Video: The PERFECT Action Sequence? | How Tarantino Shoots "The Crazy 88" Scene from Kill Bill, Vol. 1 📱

On today's show, we are breaking down the Crazy 88 scene from Kill Bill. This is, I believe, scene 94 on Watch Mojo's 100 greatest scenes of all time. And of course, Tarantino was going to show up on this. I'm sure this is not the only time he shows up on this list. And we have to break down the way that Tarantino shoots films because he's one of the most respected directors in Hollywood. So, by the way, I can't show the entire scene. I've been getting a lot of copyright strikes when we watch an entire scene. So I'm just going to show the parts that I've picked out 7 different things that I think are pretty amazing here. Plus some things that I think you could argue maybe don't work as well. And we'll talk about all of those in the context of studying this scene. But the first thing I want to show, and it's one of the coolest things I think about this particular scene, is
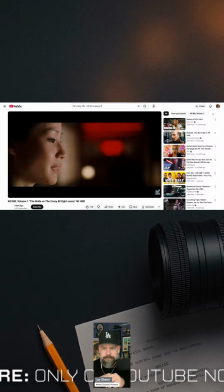[0:54]
Tarantino never just shows you only the action. And I think this is a really important point when you're making a film. It's not just about the action, it's also about the reaction of the character to what's going on around them.
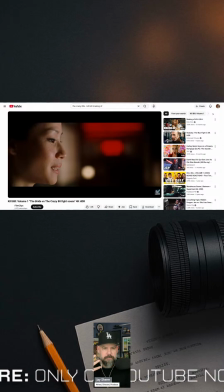[1:10]
If you just have an action sequence and you don't really get much reaction from the people in the sequence, then it's very difficult to be drawn into that scene in such a way that makes it more tense,
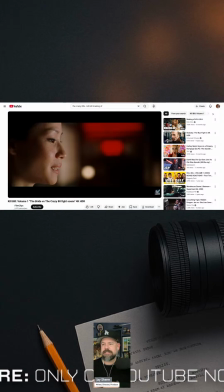[1:25]
that increases the stakes. In order to increase the stakes, in order to make it more tense, you really have to show the reaction of the characters in the scene. And I think Tarantino does that really well. So let's take a look at that to start out with. It's the action of the scene, but then also the reaction of the main character in the scene.
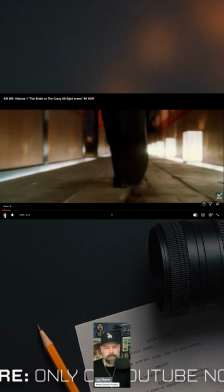[1:47] Silly rabbit. Tricks are for kids.
So notice we start out with the close-ups,
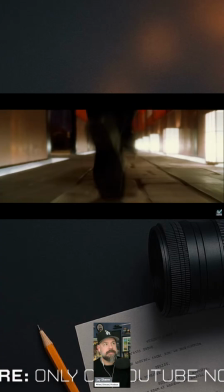[1:55]
and it's this character looking up at this character, and they are at odds with one another, right? This character actually wants to destroy the other character. And then there's action.
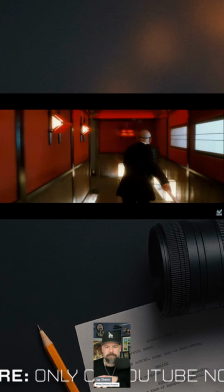[2:06]
Then we just go straight into the action, where we're running down the hallway with this guy.
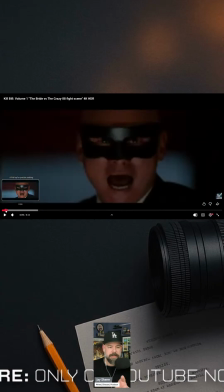[2:14] Yeah!
Then reactions, right? Like, so then he comes running in.
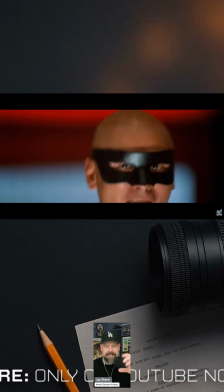[2:20]
Really a strong zoom in to his face so that we see that he is, angry.
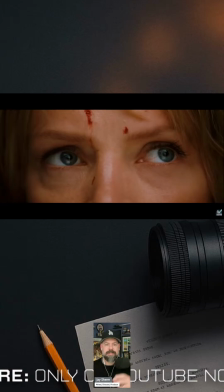[2:28]
And then we get all of her reactions to all of these people running into the scene. So if you don't remember this scene, I should leave a link for it down below. But this is the Crazy 88 scene where the bride fights the Crazy 88 from Kill Bill Volume 1.
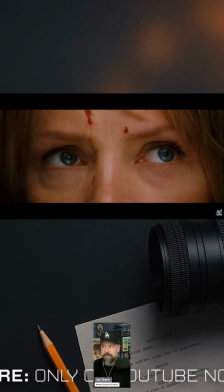[2:43]
And she's tracking every single person that comes into this room with her eyes.
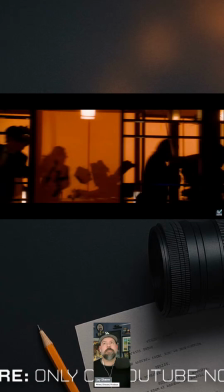[2:51]
And it's really important because throughout the entire scene, she's reacting to what's happening around her. She has a goal. She wants to get to the other person. She's then attacking these people so that she can achieve her goal.
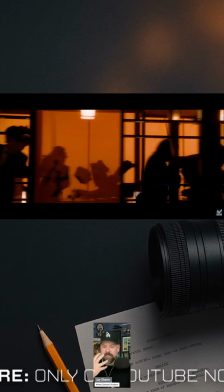[3:07]
But as that's happening, we still get a bunch of close-ups of the bride to reveal what her emotional state is in.
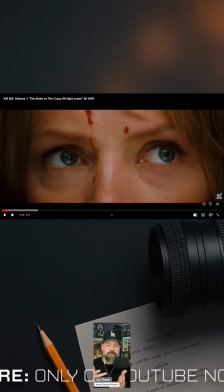[3:14]
And it does change from time to time. Her emotional state does change from time to time in this scene. So the number one thing we learned from this Tarantino scene, the Crazy 88 fight scene, is that there's a ton of action,
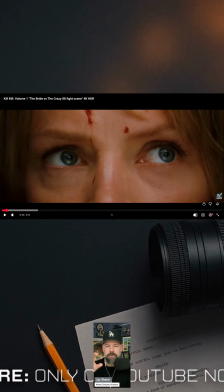[3:28]
but we break that action to showcase emotion on the characters' faces. So, for example, if it's one of the other characters who she just stabbed or something, right? Like, we're seeing the look of horror on their face.
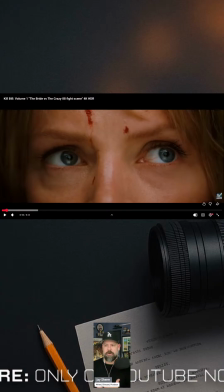[3:43]
When she gets hit by something, we're seeing her reaction of like, oh, I've got to be more careful because there's 88 of these guys that I'm trying to fight. There might be a couple girls in there too, or I should say, ladies. So the other thing I want to talk about is camera movement.
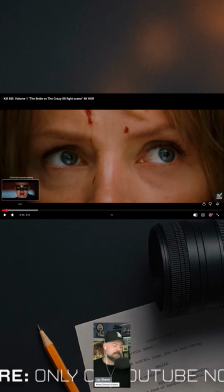[3:59]
And there's this one shot. There's 2 shots in a row that are absolutely amazing for camera movement.
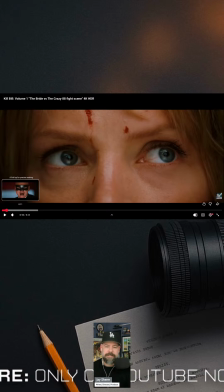[4:04]
And I cannot even imagine what it was like to shoot this scene from a choreography and camera choreography. I want to talk about that a little bit later too. But the camera movement itself is just insane.
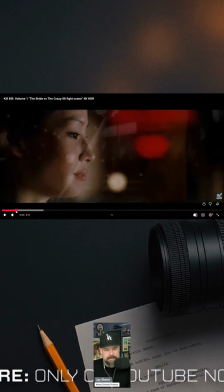[4:18]
So I'm going to fast forward here to right about here. The first thing, okay, another reaction shot, by the way. So another reaction shot of what's going on. Now, the first thing I like about this shot, what we're going to watch is the camera's going to move along one of the guy's samurai swords.
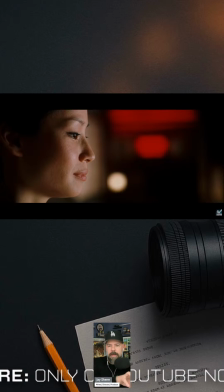[4:34]
It's sheathed, so it doesn't look like a sword right now. It's going to follow it up all the way. So we're also following a line, which is also aesthetically pleasing. So check this out.
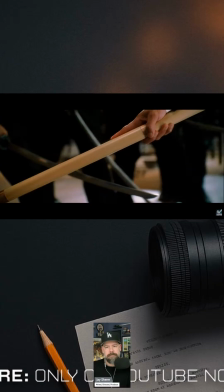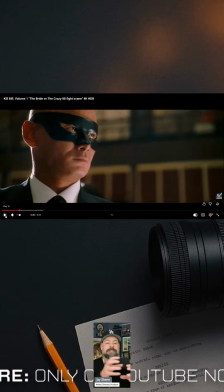[4:50]
So the camera follows the line of that weapon and then we get a close-up of his face. And we've been getting close-ups of this guy the entire time because obviously he's like the leader or the captain of this whole bunch or whatever.
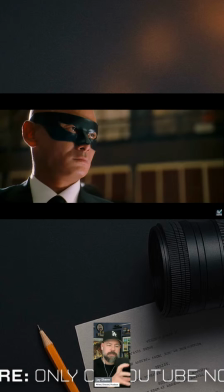[5:04]
So notice that camera movement. That camera movement is really interesting. We start with a close on the weapon, and then we move up to his face. And it just gives us the impression that, one, this guy's a badass, right? And also it gives us the impression that
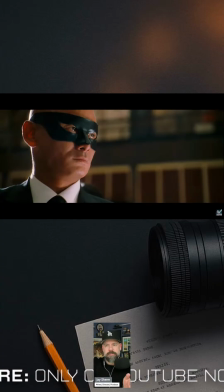[5:20]
the weaponry is tied to a person who has an objective and who has feelings and who has emotions. Now, this guy's playing this very emotionless, but it humanizes this person so that when they get hurt, we are like, oh my gosh, this person's getting hurt.
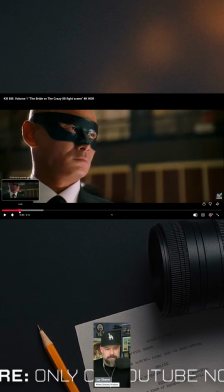[5:36]
So camera movement here is amazing. But the next portion of this is even, in my opinion, maybe even cooler.
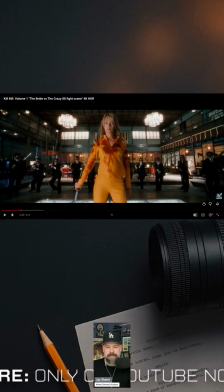[5:41]
So watch this camera movement. She's surrounded now by the Crazy 88. And this camera movement's awesome. This is some of the coolest camera movement I've seen in a while. We have a similar shot as what I'm going to show you where it ends.
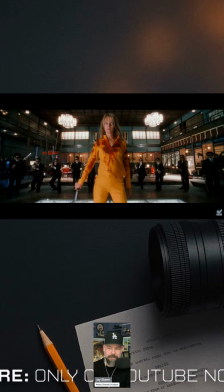[5:58]
And now I'm thinking like maybe this is a cool camera movement to draw from inspiration from. But check out how cool this is.
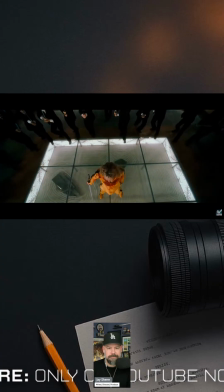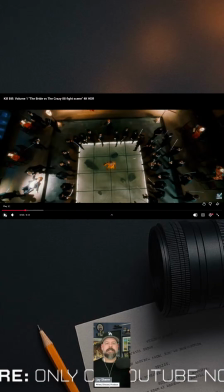[6:15]
Now that is nowhere near a simple camera movement, but this idea that we're seeing her face, we're seeing like her response to being surrounded by world-class fighters, and then we're gonna pull up to show the imminent danger that she's in.
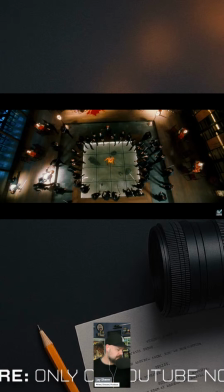[6:34]
Now, I should note that one of my comments here about why this scene is so awesome is probably my number seven thing, because my number one was action plus character reaction. Number two was the camera movement, which we just saw 2 examples of. But you should go through this whole scene.
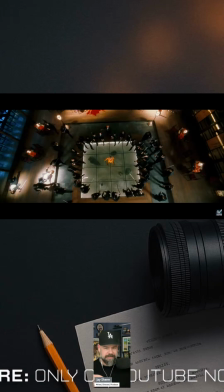[6:53]
There's multiple amazing camera movements in here. There's one camera movement that I could have sworn it was on a dolly. It was so smooth the way it came down, and then they just ran across it as if there was no dolly track there, which of course it could have been people pulling the dolly track out so that they could have gotten that shot,
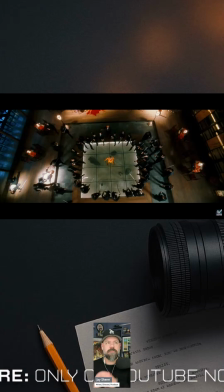[7:09]
but it's just wild. And for those of you who don't know what dolly track is, if you want a really, really smooth shot, this is especially true of older films. We have, really sophisticated gimbals and things like that now.
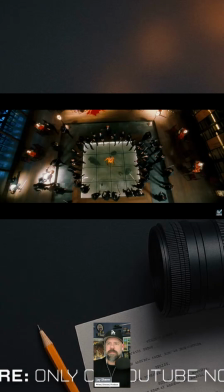[7:23]
They had great gimbals back then too. But one of the ways you can get a great dolly shot is you put the camera on a set of tracks, and technically the camera is on top of I don't want to call it a vehicle, but it's on top of a dolly, and you have dolly track, and then you're like moving along like almost like a railroad track, right?
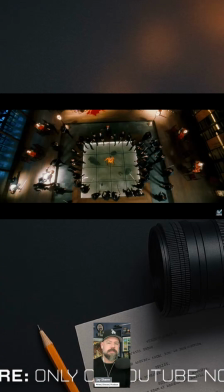[7:42]
And it's very, very smooth, which is why people use it. But I love this shot. I mean, we this camera movement, which is my number 2 thing. So action and character reaction, camera movement, and then the thing I was going on a tangent about was that my 7th thing is drawing inspiration from other films. There's a cool video on YouTube, you can search for it,
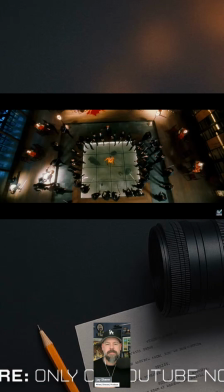[8:01]
about all of the other film references that Tarantino used when filming Kill Bill Volume 1. There's like 58 of them or something like that. You can look it up.